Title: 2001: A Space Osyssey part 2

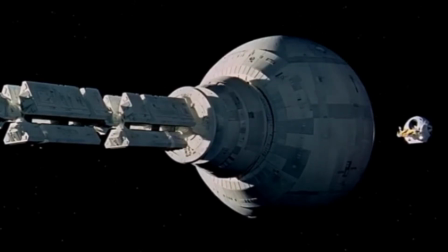4:13 Affirmative, Dave. I read you.
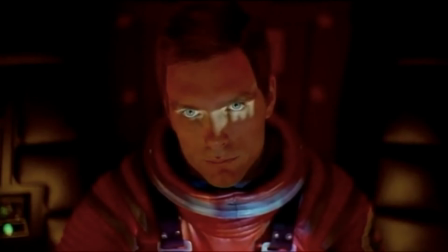4:19 Open the pod bay doors, Hal. I'm sorry, Dave.
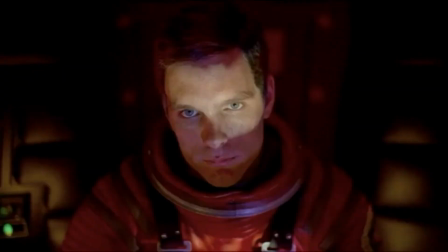4:24 I'm afraid I can't do that. What's the problem?
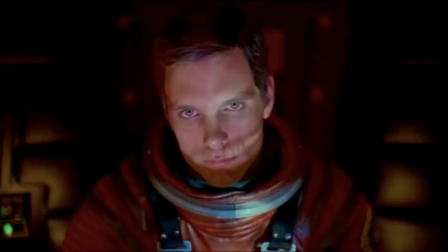4:30 I think you know what the problem is just as well as I do. What are you talking about, Hal?
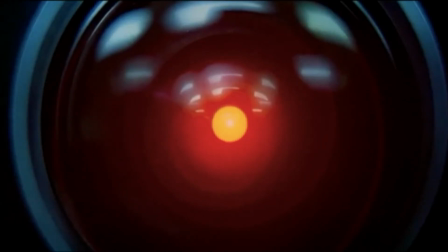4:37 This mission is too important for me to allow you to jeopardize it. I don't know what you're talking about, Hal. I know that you and Frank were planning to disconnect me, and I'm afraid that's something I cannot allow to happen.
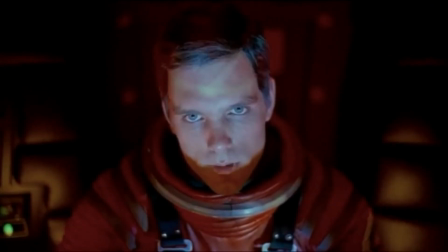4:56 Where the hell did you get that idea, Hal? Dave,
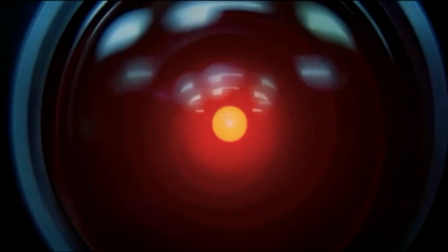5:02 Although you took very thorough precautions in the pod against my hearing you, I could see your lips move.
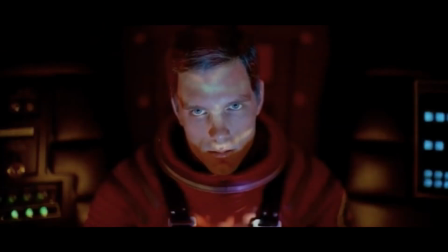5:15 In this scene, you can hear the tension build between Dave and Hal. The way sound is used, you can hear the change in Dave's voice to concern and frustration that is growing. The monotone voice of Hal also works to create even more tension between them.
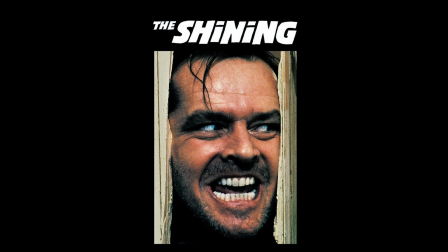5:30 Let's take a look at another piece of art written and directed by Stanley Kubrick called The Shining. Let's take a look at the use of sound in this movie.
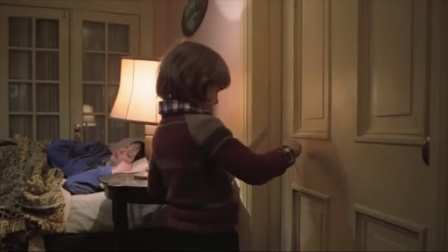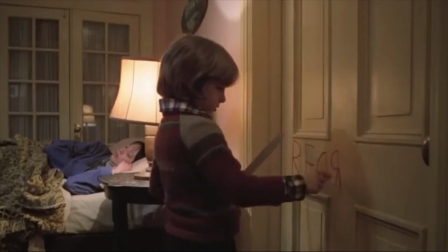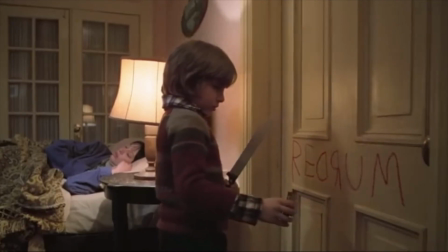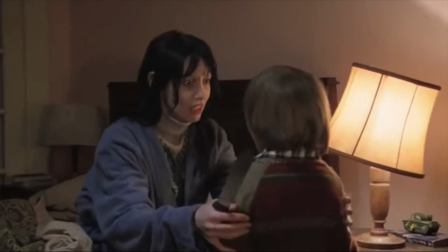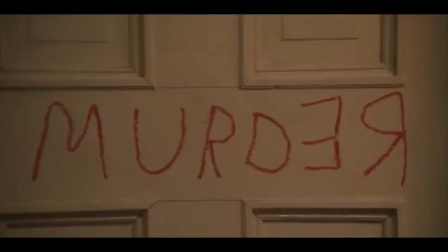6:25 In this scene, the repetition of the character saying red rum builds tension to the audience. Another use of sound in this scene is the use of music that helps build tension of what is going to happen next.
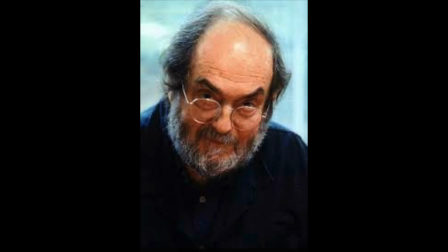6:38 Both these movies left their mark on the film industry, in particular 2001: A Space Odyssey. The Lost Penguin states, the film duration is 149 minutes, yet only 40 of those are composed of dialogue, with the first line not being spoken until at least half an hour of the film has passed.
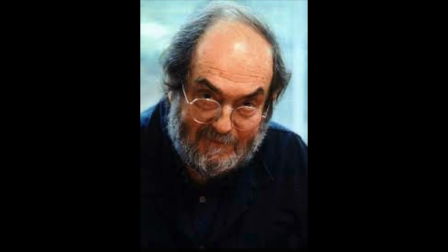6:54 For the rest of the film, the narrative is composed entirely of music, images, and nonverbal sounds. Almost all the dialogue takes place between three characters in the middle of the film, Dave, Frank, and Hal. But the dialogue that does not exist is rather memorable. It is the work of Stanley Kubrick that we can thank the amazing piece of art.